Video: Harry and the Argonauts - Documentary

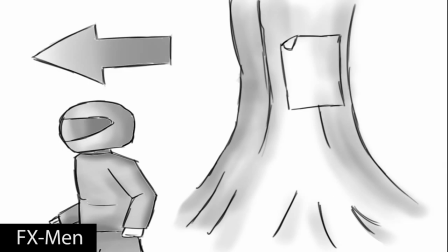[0:00]
The inspiration for the CGI trailer was based upon Ray Harryhausen's films Jason the Argonauts and Clash of the Titans.
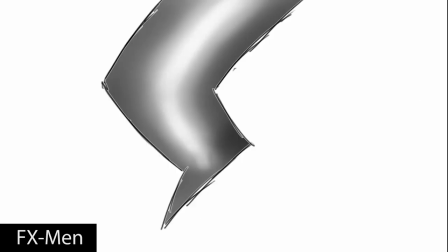[0:05]
The team wished to create a homage, taking the iconic stop animation of his films but transforming them into a 3D version.
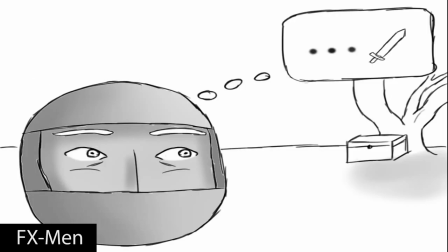[0:11]
According to Harrod 2010,
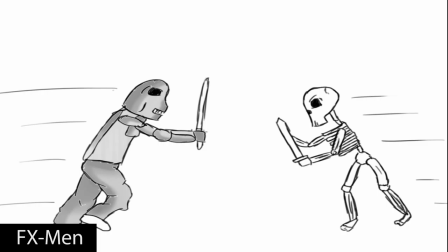[0:13]
Ray experimented with 3D in the early 50s but soon realised that stop animation would result in a better quality of motion for the characters rather than 3D.
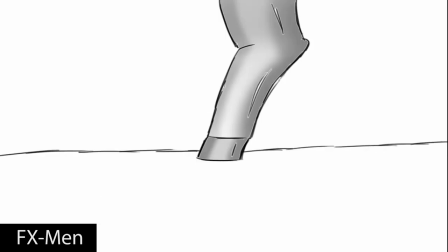[0:21]
The two iconic key elements of these two films were the skeleton fight scene and the Cyclops scene.
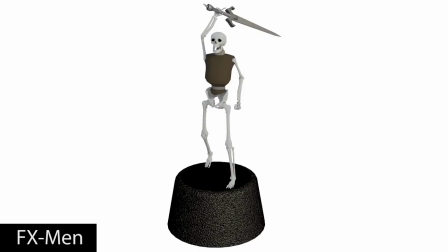[0:25]
When realistic rendering of the skeletons, Van der Stern 2010 suggests adjusting the haze and clouds effect so this would allow the models to stay consistent to the footage on the day of filming.
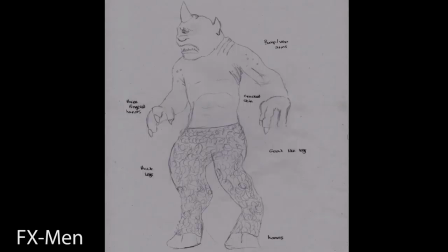[0:35]
O'Keefe 2012 explains that using bump maps will enhance the definitions needed.
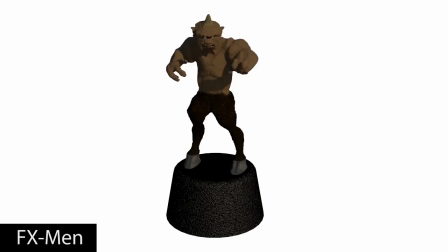[0:38]
This was applied to the Cyclops after modelling in 3ds Max by taking it into Mudbox and producing bump maps which finalised the finished look.
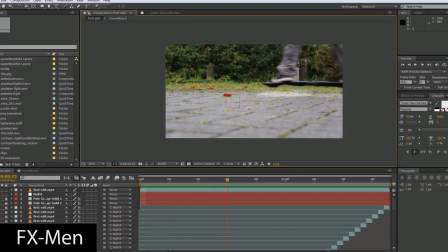[0:45]
The ripstick was used for its unique design, allowing it to transition into a hoverboard. Christensen 2012 explains how rotoscoping creates a matte image of the object which allowed the wheels to be hidden by cloning out frame by frame. Particle systems were then added to create jets, as well as a dust effect. This sign was a subtle effect that was added.
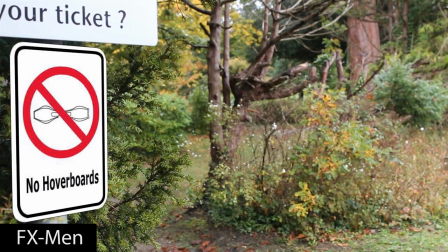[1:03]
An image was created in Flash and then placed in position of the original sign. A clone of this was made with the opacity dropped and a smoke effect was placed on the clone which allowed for a dirtier look. To make the sign appear as part of the scene, the clone tool was used to replicate part of the bush, so that it would sit in front and provide depth to the shot. A blur effect was then applied and changed through the timeline to allow the object to pull out of focus with the footage.
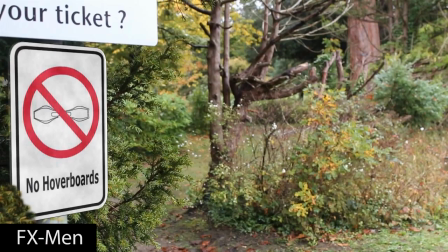[1:22]
Cambridge in Colour explains that the depth of field shot allows for a smooth transition between areas that are in focus and areas that are blurred.
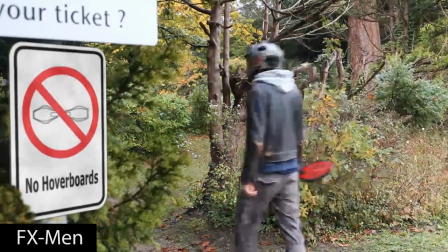[1:28]
This scene uses this feature to allow for the depth to be the focal point and draw the viewer's interest into the right places.
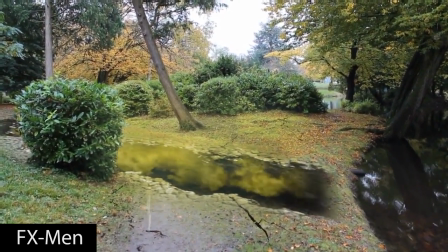[1:32]
The time tear is a distortion in time reality rather than natural disaster, so elements for non-realism were required.
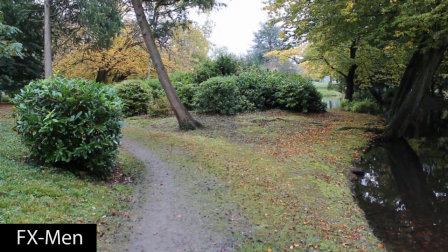[1:37]
The main tear was created using Photoshop. Additional cracks in the earth were also created in Photoshop and are revealed gradually using masks.
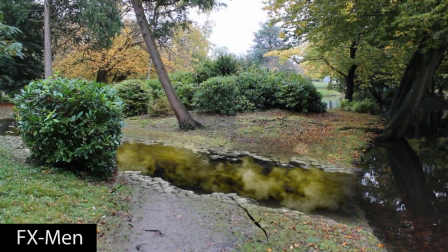[1:44]
Douglas 2010 explains how low contrast footage can cause issues with rotoscoping, however because the scene was brightly lit these problems were easily avoided.
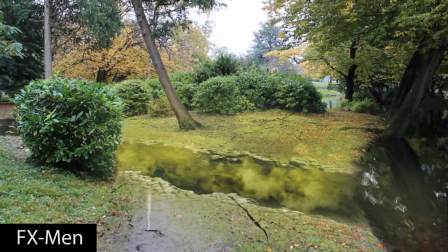[1:50]
This was used for the bush to replace it in front of the main tear. CC lens allowed for a time distortion effect.
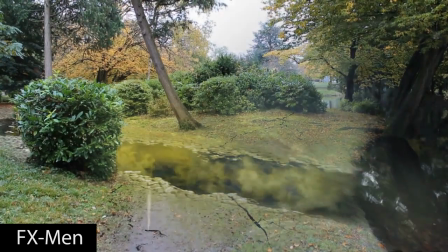[1:55]
This was used in conjunction with colour change which from then on was replicated throughout the footage. The first element of the scene was the animation for the skeletons.
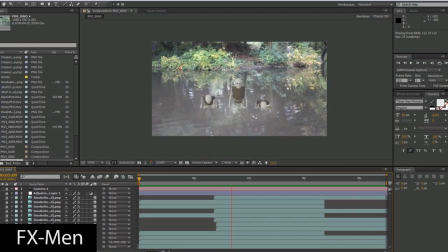[2:02]
It was important to show their sinister attributes through animation. Slick explains that the rig is the skeleton the mesh of the object. This rig is an essential setup to enable successful character animation. Using this animation, the footage was placed underneath and effects were applied to blend it all together.
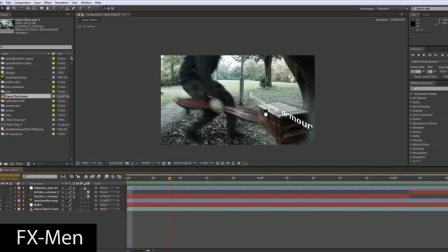[2:16]
The chest was rotoscoped out, a colour tint was applied and then blurred to allow the outline of the chest to show the glow.
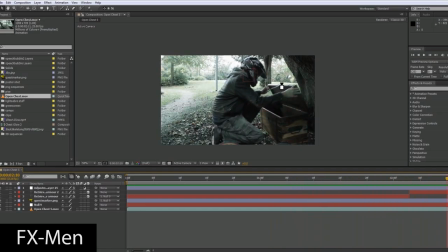[2:21]
The character was also rotoscoped out for this to prevent the glow appearing over the top of him. Camera track was also applied to the text to allow it to follow the lid of the chest. Perkins 2011 explains how camera tracking is essentially tracking the motion of the footage and applying the motion to the text.
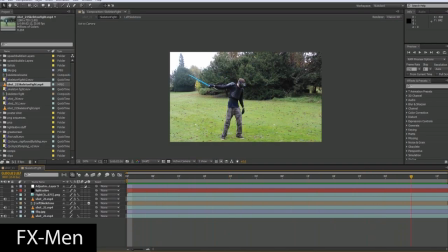[2:35]
Brinkman 2008 explains that motion blur is essential to add into the realism of movement. With the addition of motion blur to the light sword, this enables a smooth movement rather than jumping across the frames. Autodesk defines their Mass Effect system as a physics calculator to be used in predefined animations.
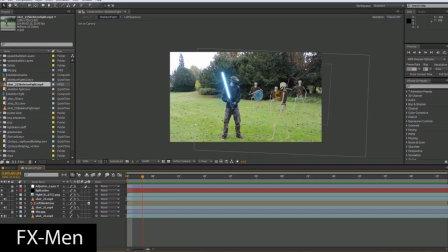[2:49]
This allows for real-world factors to take place within the animation to produce realistic results. This can be done by changing elements of the object, for example bouncy and density. This was applied to the bones and skeleton to enable this defeated animation. With this scene, the camera angle needed to be accurate to replicate where the 3D models would appear in conjunction with the live footage.
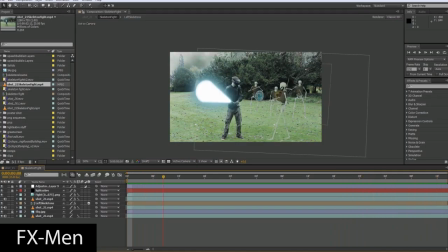[3:05]
Coulson 2010 states the importance of measuring accurate camera coordinates in relation of the object being placed in the scene. These measurements were then being used in 3ds Max to correctly position the skeletons.
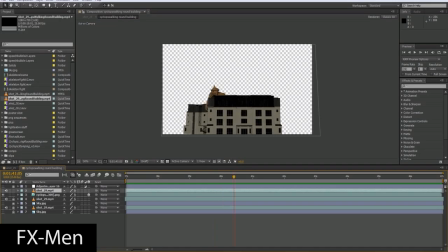[3:17]
The Cyclops appears from around the side of the building, and for added realism he needed to react with it. Once again Mass Effects was used.
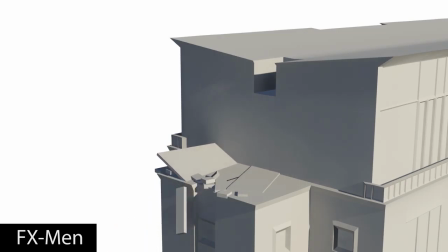[3:22]
It enabled quick and easy animation through time and allowed for realistic factors to be incorporated. The Cyclops was blended into the footage with Refine and Trick Matte.
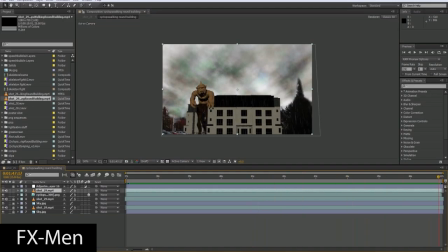[3:30]
Sky replacement was achieved using the inner and outer key, and a custom sky was created with Photoshop.
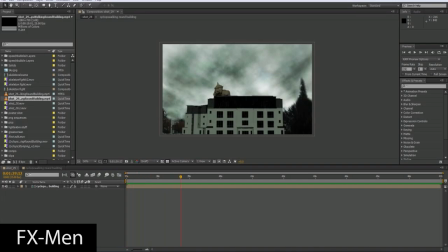[3:40]
Camera wiggler, film grain and colour adjustment were once again added into the final composition.
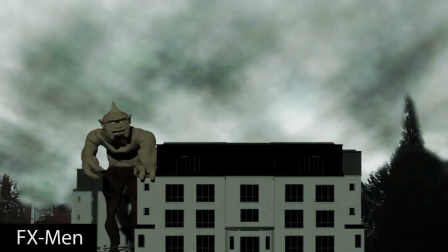[3:46]
Z-depth was attempted when rendering the Cyclops, however as the background footage wasn't out of focus it didn't prove effective with the scene and the team felt the Cyclops was an obvious factor, therefore Z-depth would be detrimental.